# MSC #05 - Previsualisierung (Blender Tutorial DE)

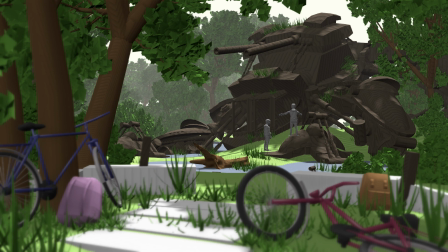(4:09)
an der Komposition unseres Bildes.
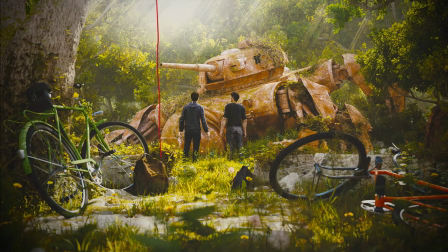(4:11)
Dabei könnt ihr euch auch an den Regeln des Bildaufbaus orientieren, also zum Beispiel die Drittelregel oder der goldene Schnitt.
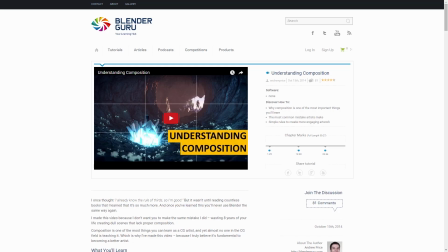(4:19)
Dazu gibt es sehr viel aufschlussreiches Material im Internet. Wir empfehlen euch das Video Understanding Composition von BlenderGuru.com.
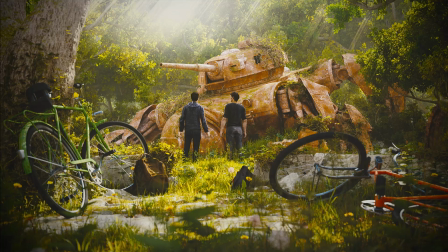(4:28)
Aber um ehrlich zu sein, bei unserer Szene sind wir mehr nach Gefühl und Erfahrung gegangen. Die Regeln des Bildaufbaus hatten wir dabei zwar im Hinterkopf, aber wir haben nicht ganz genau darauf geachtet, diese auch wirklich einzuhalten. Wir können unser Bild ja mal analysieren. Im Zentrum stehen die beiden Personen.
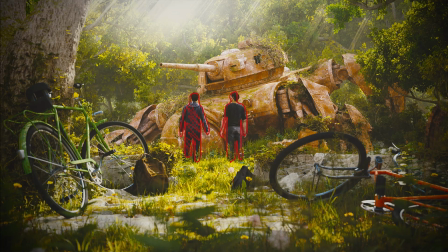(4:47)
Personen sind immer ein Blickfang, genauso wie Gesichter. Wir haben unser Bild außerdem in Vorder- und Hintergrund eingeteilt. Im Vordergrund ist das Bild zum Beispiel etwas abgedunkelt und bildet so eine Art Rahmen. Da, wo wir zum Beispiel unsere Aufmerksamkeit in unser Bild lenken wollen, da fällt auch das Licht hin.
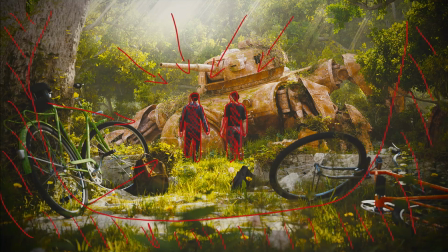(5:04)
Und auch die Art und Weise, wie zum Beispiel die Fahrräder oder die Betonblöcke ausgerichtet sind, helfen dabei, den Blick ins Zentrum des Bildes zu führen.
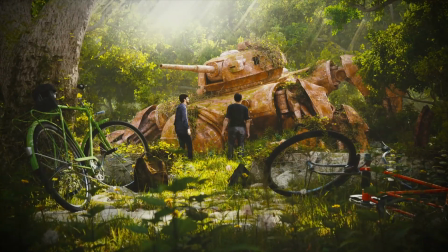(5:13)
Außerdem kann man mit dem Einsatz von Fernenebel und Tiefenunschärfe den Fokus im Bild noch besser setzen.
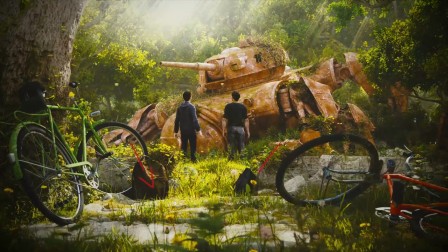(5:19)
Die etwas unscharfen Pflanzen im Vordergrund und die etwas durch den Fernenebel
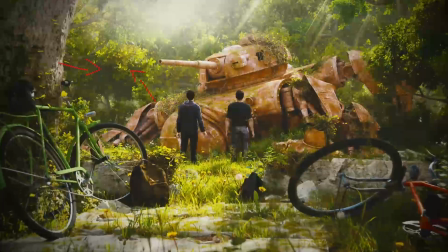(5:24)
plassen Bäume im Hintergrund lenken nicht so sehr vom Geschehen in der Mitte der Szene ab.
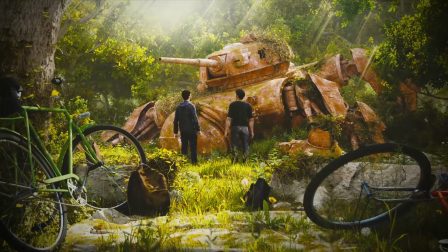(5:29)
Übrigens kann man solche Effekte auch live im Viewport von Blender aktivieren,
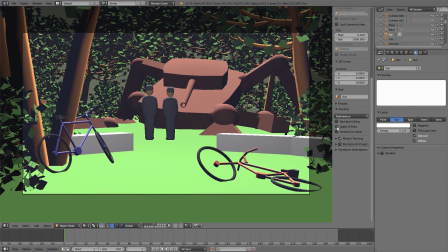(5:33)
um bereits im Status der Prävisualisierung schon ein gutes Gefühl zu vermitteln, wie das Ganze später aussehen und sich anfühlen könnte.
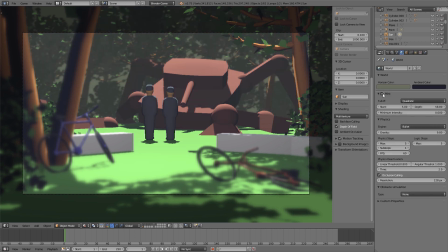(5:41)
Denn Blender unterstützt verschiedene Viewport-Effekte, wie zum Beispiel Tiefenunschärfe, Licht, Schatten, Nebel und Ambient Occlusion.
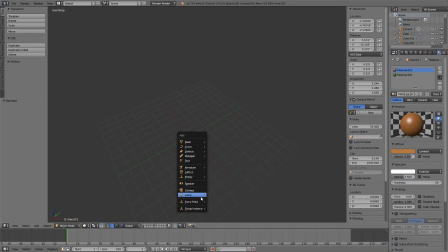(5:49)
Für unsere Prävisualisierung können wir zum Beispiel ganz einfach eine Sonnenlampe und eine Punktlampe hinzufügen,
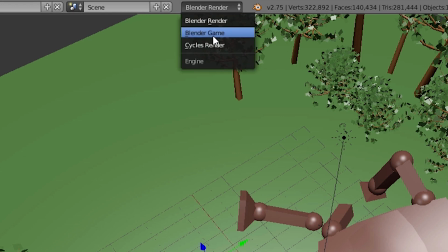(5:55)
dann oben auf Blender Game umstellen und unten unter Viewport Shading auf Material umstellen. damit wir all diese Effekte im Viewport auch sehen können.
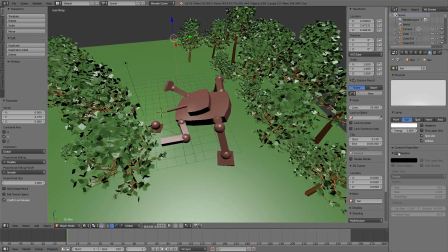(6:04)
Wenn ihr die Sonne selektiert habt, könnt ihr unter Object Data im Properties Editor Shadow aktivieren,
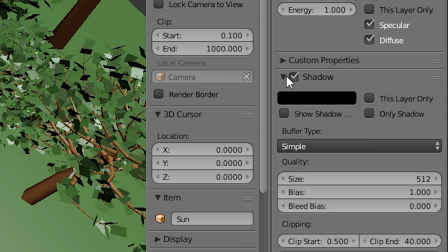(6:11)
um den Schatten darzustellen und außerdem aktiviert ihr Show Shadow Box, um den Bereich anzuzeigen, bis wohin der Schatten dargestellt werden soll und den könnt ihr unter Frost im Size verändern.
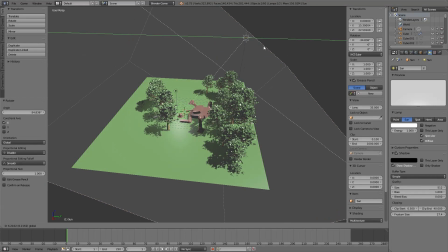(6:22)
Dann aktivieren wir unter den World-Einstellungen Mist und können unter der Horizon
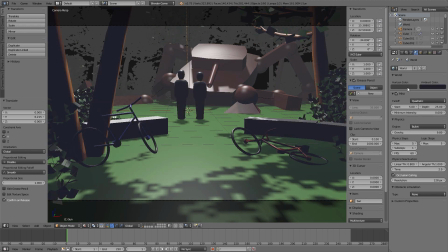(6:28)
Color die Farbe vom Nebel einstellen und unter Ambient-Color die Farbe vom Schatten.
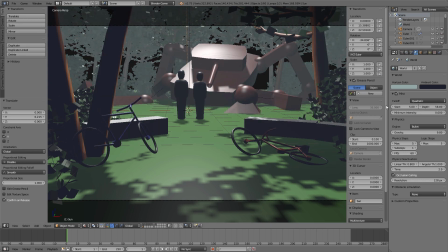(6:33)
Und anschließend aktivieren wir im Properties-Menü vom 3D-View unter Display World Background,
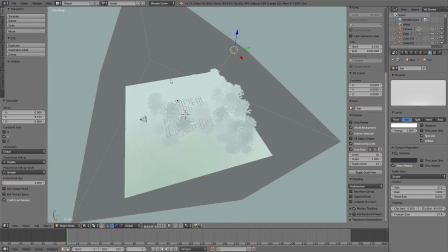(6:39)
damit wir die Horizon-Color auch im Hintergrund von unserem 3D-View sehen. Und mit dem kleinen Punktlicht hellen wir dann einfach unseren Vordergrund etwas auf.
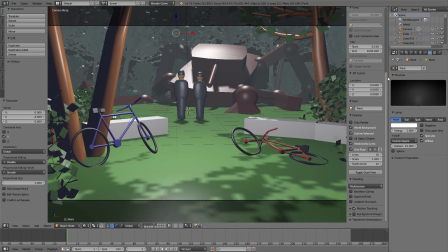(6:48)
Da hier unsere Materialien alle noch wie Plastik aussehen,
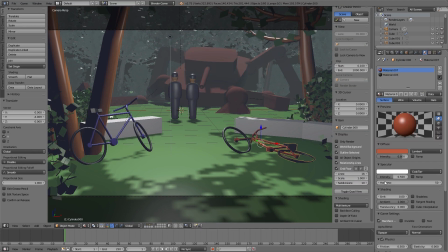(6:51)
schrauben wir unter den Materialeinstellungen von allen Materialien den Intensity-Wert und das Spekular runter,
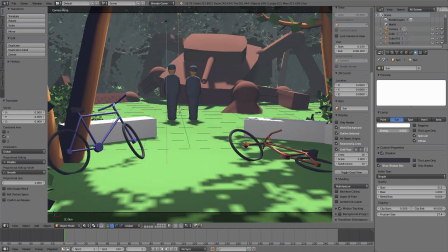(6:57)
damit uns kein Glanzlicht mehr auf den Materialoberflächen dargestellt wird. Dann aktivieren wir im Properties-Menü vom 3D-View unter Shading, Ambient Occlusion,
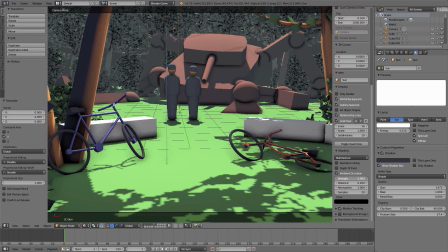(7:06)
um diesen Umgebungsverdeckungsschatten an Ecken und Kanten hinzuzufügen und können mit den Werten hier unten die Stärke und Größe zum Beispiel einstellen. Im selben Panel aktivieren wir auch noch Depth of Field und spielen, wenn die Kamera selektiert ist, unter Object Data,
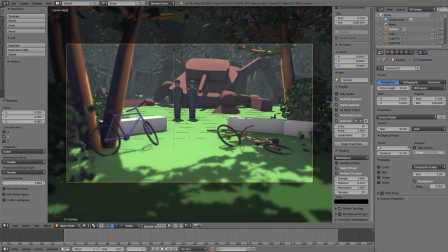(7:21)
Depth of Field mit Distance und F-Stop rum, um die Stärke und den Fokuspunkt von der Tiefen und Schärfe zu verändern.
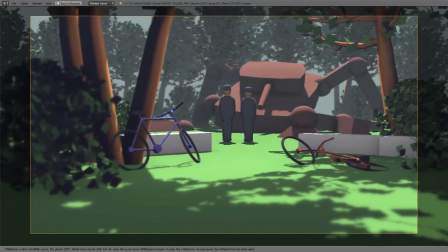(7:29)
So, und nachdem wir dann eine ganze Weile herumgespielt haben, wissen wir irgendwann, so, das passt jetzt.
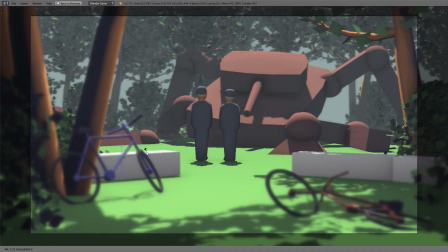(7:36)
Als nächstes können wir auch noch unsere Kamera animieren, falls wir in unserer späteren Szene auch eine Kamerafahrt hinzufügen möchten,
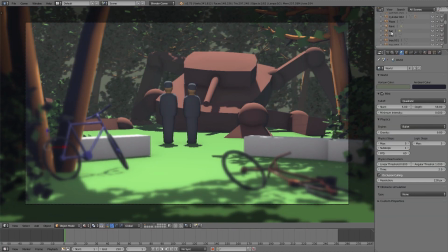(7:42)
um zu sehen, wie sich der Bildausschnitt verändert und wo man eventuell noch Objekte hinzufügen muss.
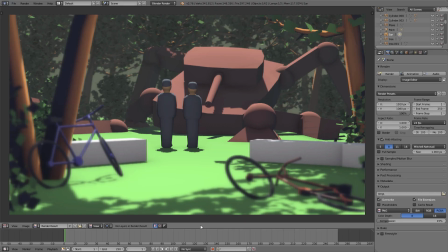(7:48)
Die Viewport-Ansicht können wir dann über das Fotoapparat-Symbol im Header vom 3D-View rendern und über den UV-Image-Editor mit F3 abspeichern.
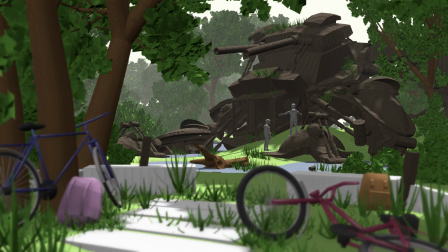(7:56)
Und dann können wir auf diesem Bild zum Beispiel in Photoshop oder GIMP noch ein paar einfache Lichtstrahlen oder Partikeleffekte hinzufügen,
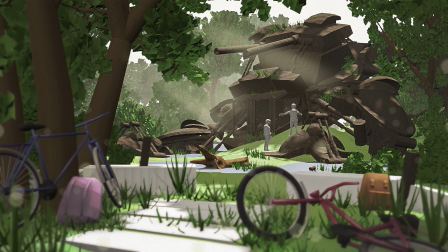(8:04)
um dem Bild noch etwas mehr Atmosphäre zu verleihen.
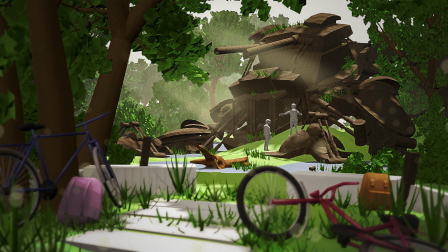(8:07)
Außerdem kann man hier schön mit den Farben und zum Beispiel einer Vignettierung herumspielen, womit man auch nochmal schön den Fokus setzen kann.